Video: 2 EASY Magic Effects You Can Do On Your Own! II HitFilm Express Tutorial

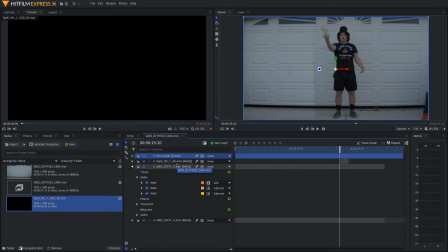(8:16)
So what a grade layer is basically it's like a filter that anything underneath it is gonna be affected by. So for this grade layer, what we're gonna do is we are going to come to the effects tab and we're gonna add a curves effect. Take the curves effect and drag it onto the new grade layer that you just made.
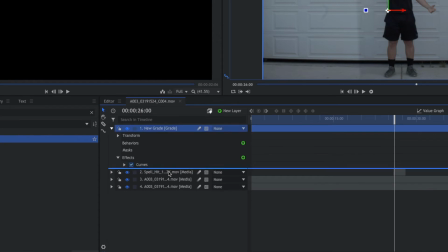(8:36)
Now we're gonna wanna take this grade layer and put it underneath the spell hit so it's not affected by this grade. Come up to your control tab and open curves in your controls. Now we want to adjust the footage to look like it's being affected by the light of the magic. So we're going to brighten it up a little bit. I'll go to my green layer and add a little bit more green because that's the color of the effect.
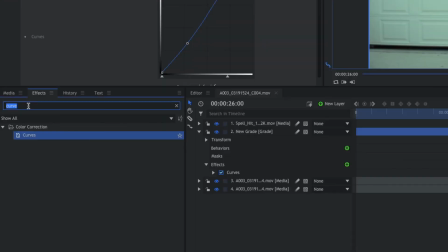(8:57)
And now with this grade looking a little bit better, I'm actually going to come down here to saturation and lightness.
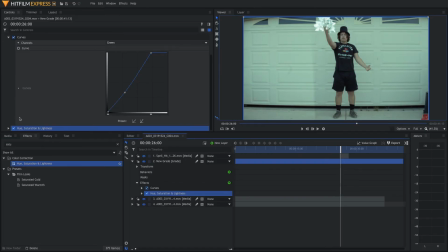(9:04)
And I'm going to add that to my grade layer as well. This saturation will just add a little bit more color to the shot. Open master, hue, saturation, lightness, and we're gonna boost that saturation quite a bit. We can also come down to the green saturation and boost that more as well, just to give it a little more color. Now that we have that, we are going to put a mask on the new grade layer that we just made. So I liked to do an ellipse mask. So we just go ahead and make a circle mask.
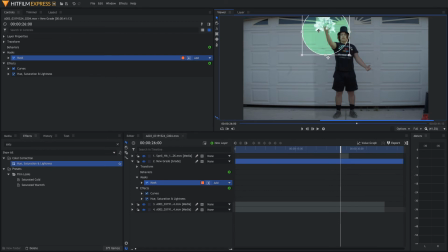(9:35)
And we're gonna drag that onto where the spell hit happens. Now, right now that looks horrible. It just looks like a green circle. But what we can do is come down to shape. We're gonna feather it out quite a bit.
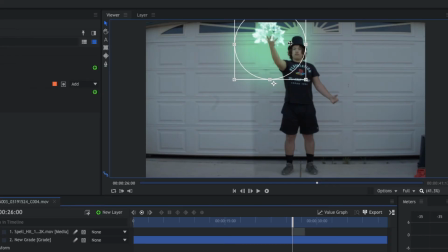(9:47)
So now that we have this glowing green light effect, it actually lasts for the entire video, and we don't want that to happen.
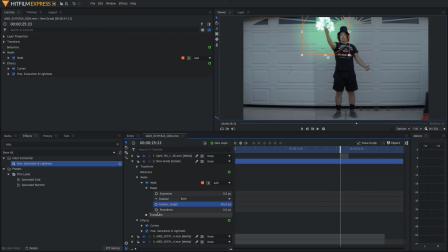(9:55)
So we're gonna keyframe this to go in and out. Remember how we used opacity in the other mask?
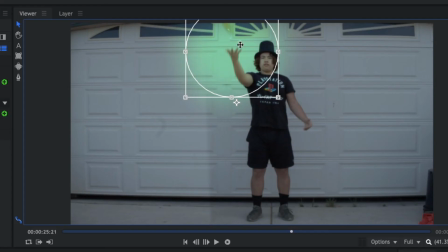(10:00)
We're gonna use it in this one too. So go to where you just see the first little bits of your magic coming in, and we're gonna go to opacity.
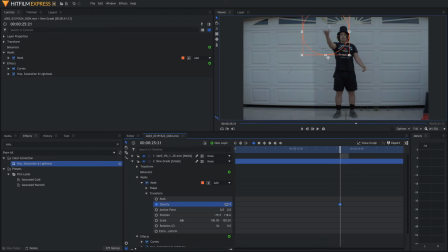(10:08)
We're gonna put it to 0. Now go one frame forward, and you're gonna boost it all the way to 100, and you're gonna skip all the way until the last little bit of your magic has disappeared, and put it back to 0.
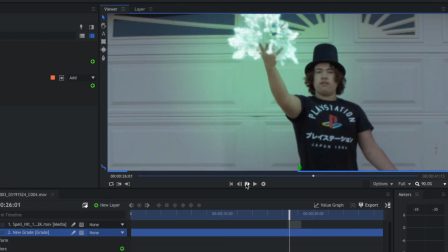(10:22)
What this effect is gonna do for you is it's gonna add a little more light to your scene from your effect and just sell it a little bit more.
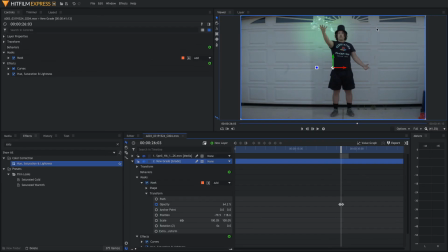(10:29)
Once you finish this effect, you just do the exact same thing on the other side. Once you're done, you should have something that looks a little like this.
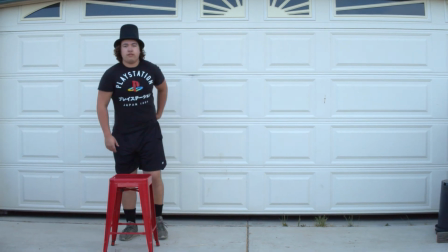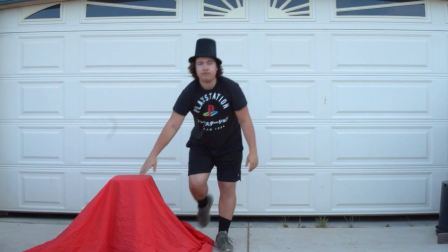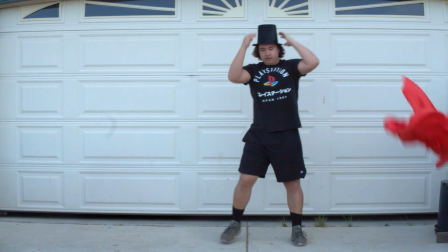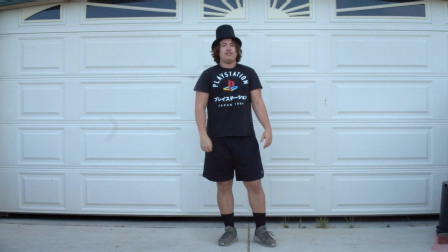Well, I hope you guys really enjoyed that tutorial. If it helped you out, leave a comment below and let me know what I should do next. If you like these videos and you want to see more of them, don't forget to like, comment, and subscribe if you haven't already. It really helps me out. If you subscribe, the type of videos you'll see is tutorials on how to pull off your own VFX shots all on your own. And I usually use programs like HitFilm and Audacity to do them for free, so you can follow along without spending a penny. Anyway, thanks for watching, guys. You have a good day.